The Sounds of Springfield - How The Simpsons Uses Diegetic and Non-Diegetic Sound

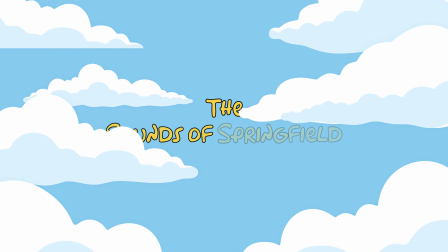[0:00]
Hi everybody, my name is Ian Vargo and welcome to another episode of the Sounds of Springfield.
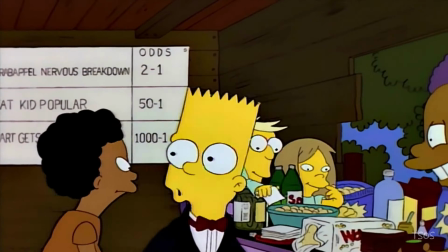[0:07]
Today I'd like to discuss how The Simpsons uses both diegetic and non-diegetic sound.
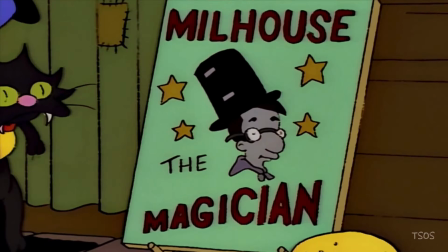[0:12]
If you're unfamiliar with those terms, I'm going to use clips from the show to illustrate what they mean.
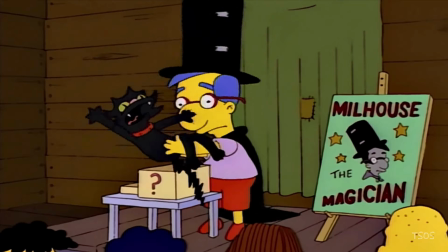[0:17]
Let's look at this scene from the Season 5 episode Springfield, spelled with a $sign instead of an S, that features only diegetic sounds.
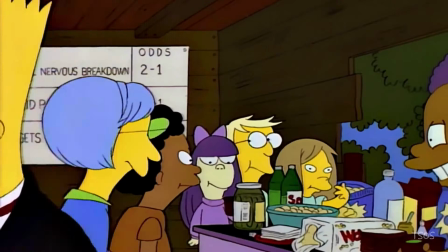[0:29] Hey, how's it going? Hey, good to see you. Tell your friends. Looking lucky. Hey, what's happening? Love the jacket.
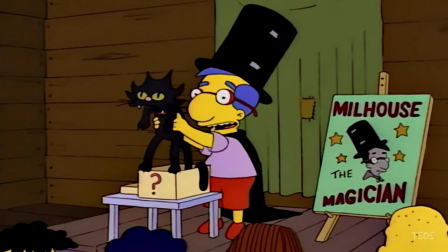[0:36] Behold the box of mystery. The cat goes in right here.
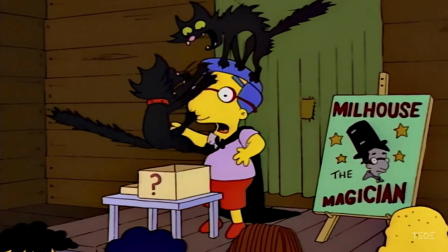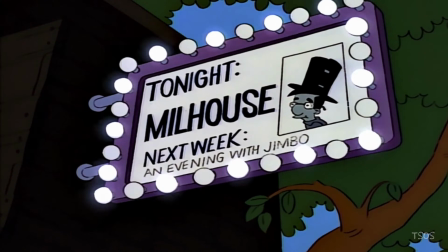[0:48]
All of the sounds that you just heard, from the buzzing of the bulbs around the marquee,
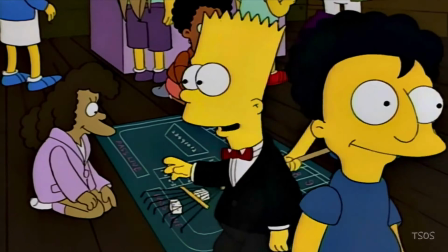[0:52]
to the ambience of the bustling treehouse casino, to the absolutely disgusting sound of cats mauling Milhouse's face,
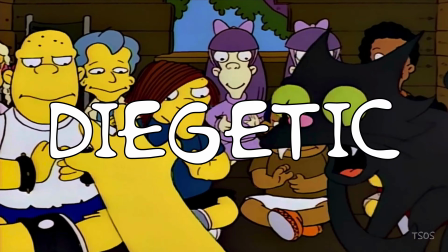[0:58]
were diegetic. They all existed within the world of the show and would be heard by the characters.
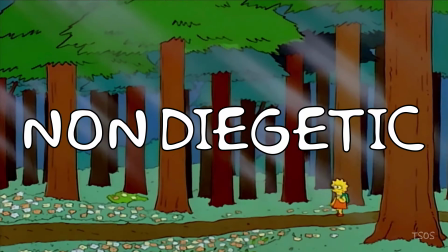[1:05]
Non-diegetic sounds, on the other hand, are ones that are implied not to be heard by the characters.
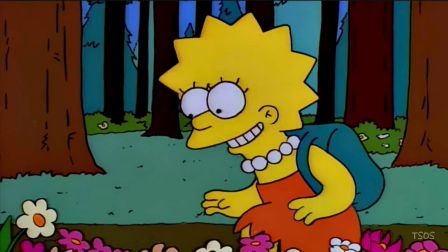[1:10]
These are sounds that exist specifically to enhance the experience for the audience.
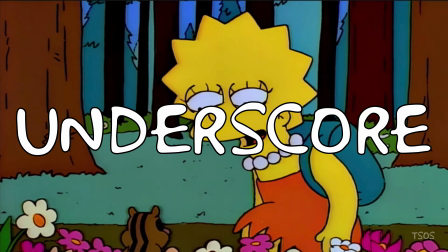[1:14]
Underscore, which is music used to provide a certain mood or theme, falls into the non-diegetic category.
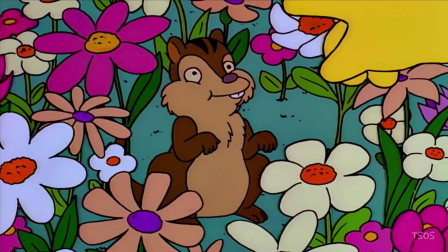[1:21]
Take a look at this scene from the Season 8 episode You Only Move Twice,
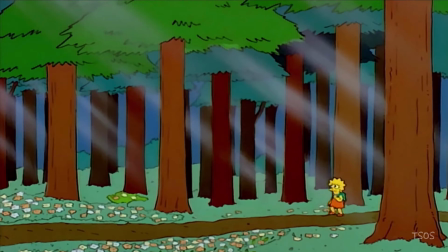[1:25]
which opens by using only non-diegetic music to enhance the peaceful feeling of Lisa walking through nature,
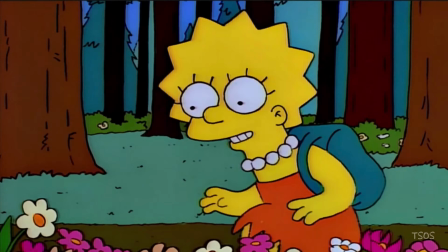[1:31]
before handing off to diegetic sounds including Lisa speaking, the ambience of the forest, and the sounds of the chipmunk and owl.
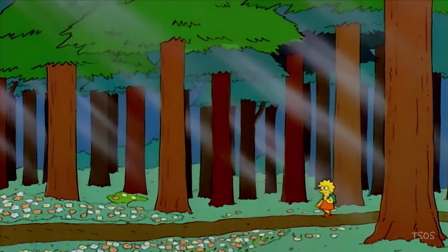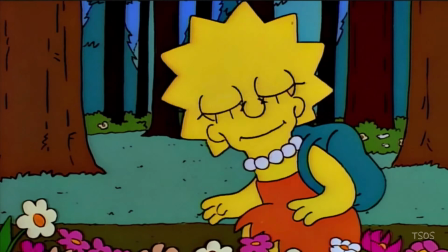[1:45] Wildflowers. We don't have you in Springfield. Hello, Mr. Chipmunk.
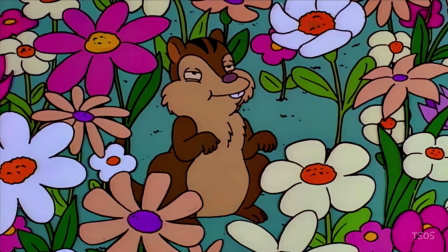[1:51] You're a northern reticulated chipmunk. Yes, you are. You are so reticulated.
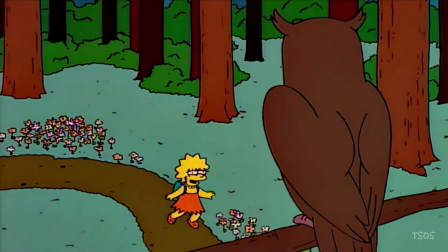[1:58] Hi, Mrs. Owl. You're out kind of early. La la la la la.
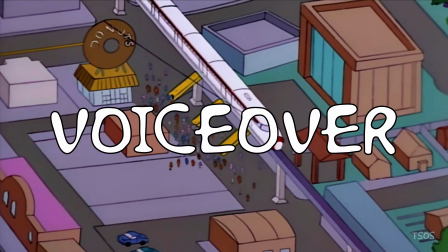[2:05]
Another example of non-diegetic sound is VoiceOver. Usually VoiceOver is used to inform the audience of what's going on.
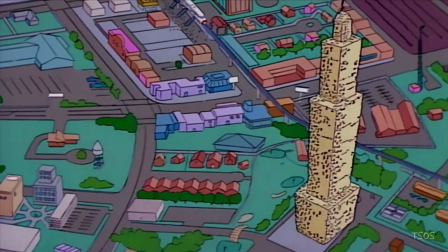[2:12]
It's not implied that the characters are hearing the VoiceOver, and therefore it is non-diegetic.
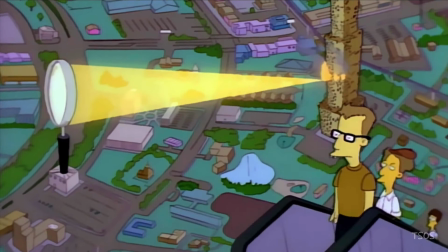[2:17]
Check out this scene from the end of Marge versus the Monorail that makes good use of non-diegetic VoiceOver and music,
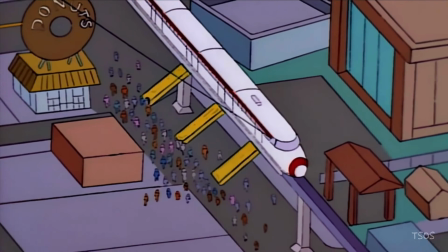[2:24]
combined with the diegetic sounds that are happening within the world of the show.
And that was the only folly the people of Springfield ever embarked upon.
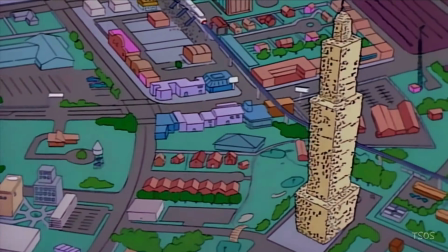[2:34] Except for the popsicle stick skyscraper. And the 50-foot magnifying glass.
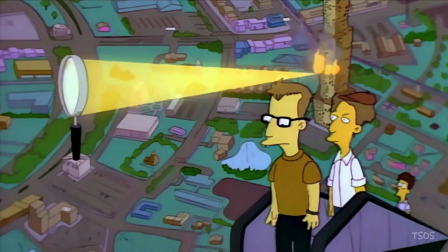[2:42] And that escalator to nowhere. Whoa! Ah!
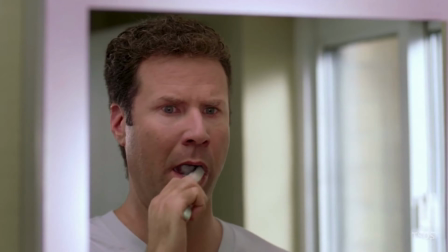[2:50] Ah!
The 2006 film Stranger Than Fiction has a playful take on this concept,
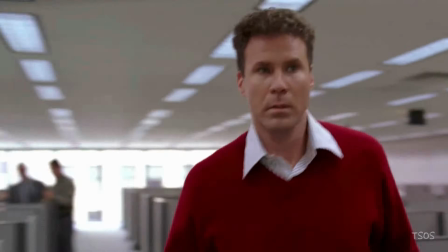[2:55]
and centers around the idea that a fictional character can actually hear the voiceover which is narrating his life.
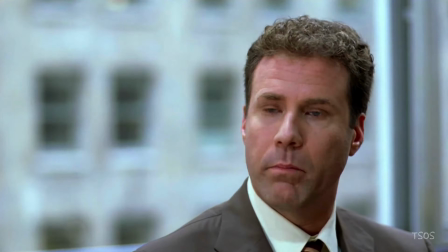[3:01] You have a voice speaking to you. About me, accurately, and with a better vocabulary. Harold found himself exasperated.
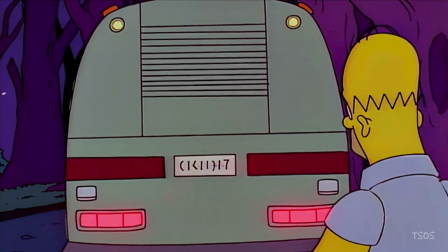[3:09] Shut up!
The interesting thing about The Simpsons, though, is how they creatively combine both diegetic and non-diegetic sounds,
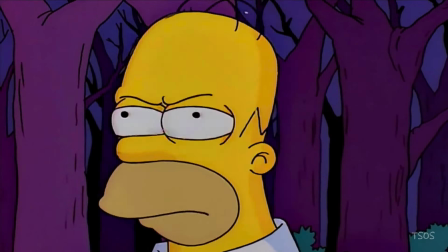[3:16]
and even try to fool the audience into believing that they're hearing one or the other, only to pull the rug out from beneath them.
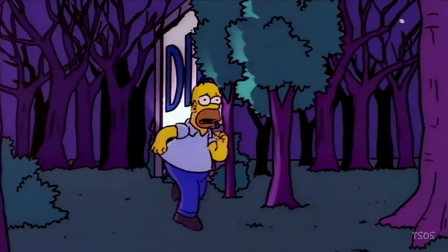[3:22]
Check out this scene from the Springfield Files.
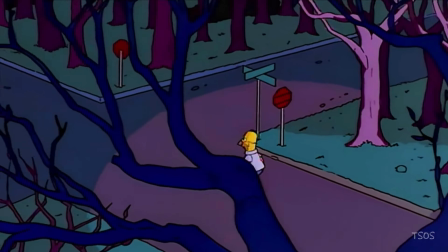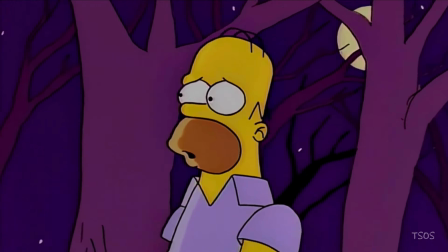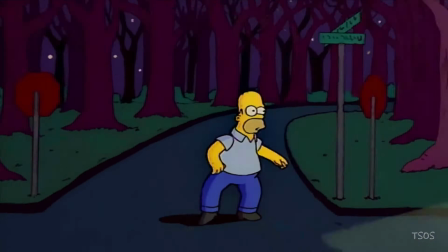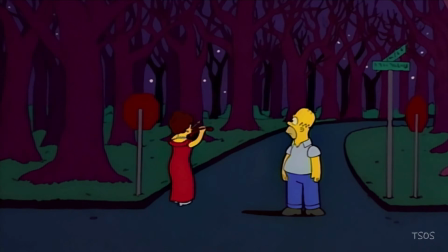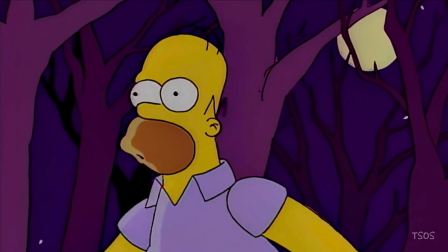[3:47]
As the scene begins, we hear music that parodies the theme from The X-Files. This eerie music is non-diegetic, meaning that Homer doesn't hear it.
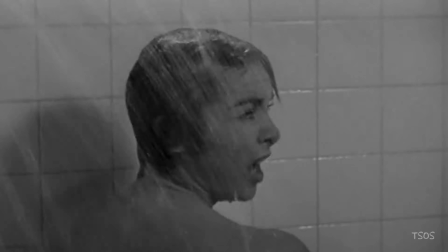[3:56]
Then, we are led to believe that Homer is about to experience something awful as the show references Bernard Herrmann's score from the Alfred Hitchcock classic Psycho.
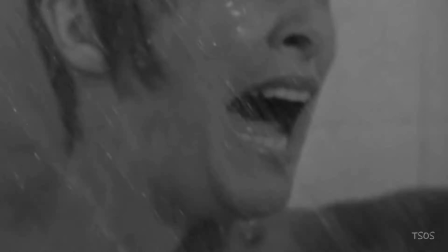[4:05]
Because the prior music was non-diegetic, we assume that this music is non-diegetic as well,
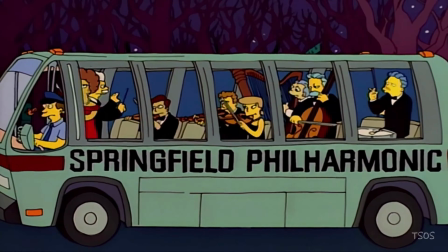[4:11]
but as it turns out, it was just a group of classically trained musicians on a bus playing the score from Psycho.
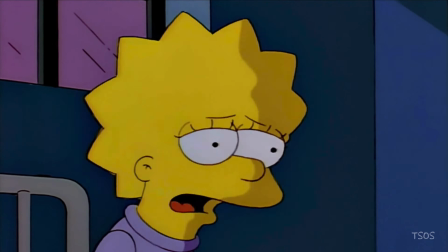[4:20]
Let's examine another example from The Secret War of Lisa Simpson.
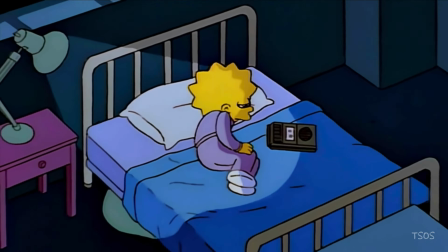[4:25] You are my sunshine, my only sunshine.
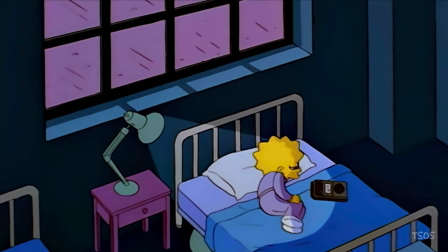[4:30] You make me happy when skies are gray.
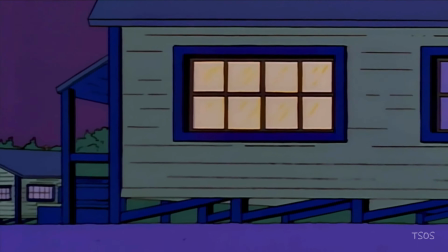[4:34] You'll never know, dear, how much I love you.
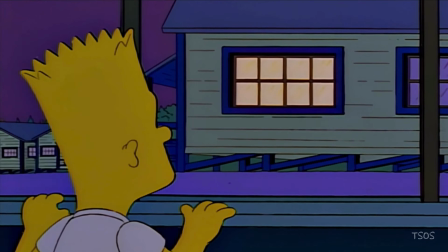[4:40] So don't take my sunshine away.
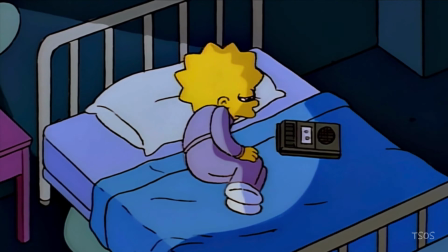[4:44]
To combat her homesickness, she listens to a tape recording of Marge singing You Are My Sunshine.
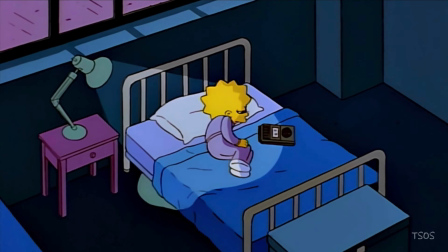[4:49]
Because Lisa hears it, it's diegetic.
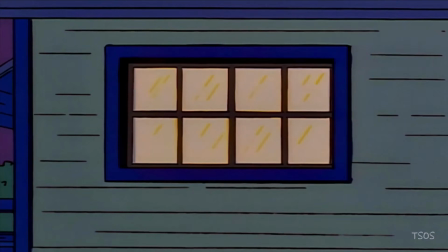[4:52]
As the scene progresses and we cut to Bart looking out the window at his sister, they gradually bring in non-diegetic underscore.
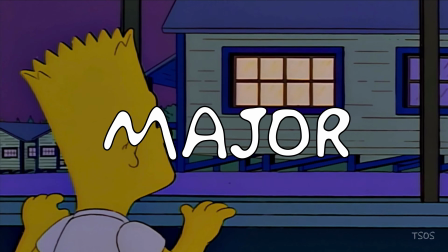[5:00]
Additionally, they transpose You Are My Sunshine, which is normally in a major key, Please don't take my sunshine away,
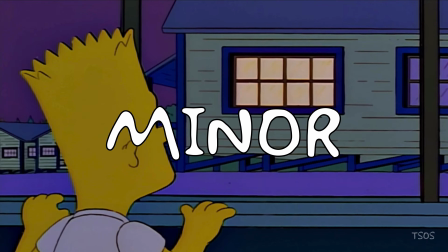[5:08]
to a minor key, So don't take my sunshine away. which embellishes the sadness of this moment.
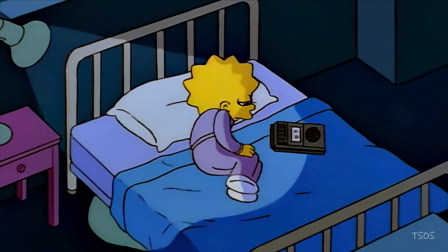[5:16]
This is a very creative way of combining both diegetic and non-diegetic sound, something that the show does pretty often.
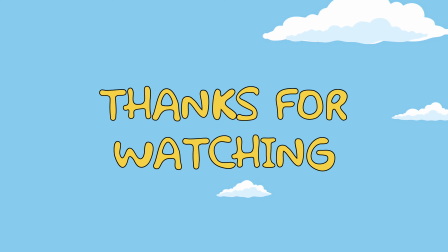[5:23]
If you enjoyed this episode, make sure to click subscribe.
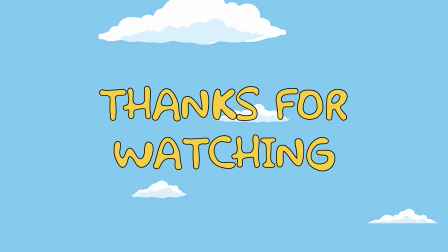[5:26]
And if you have ideas for future episodes of the Sounds of Springfield, get in touch or leave them in the comments beneath.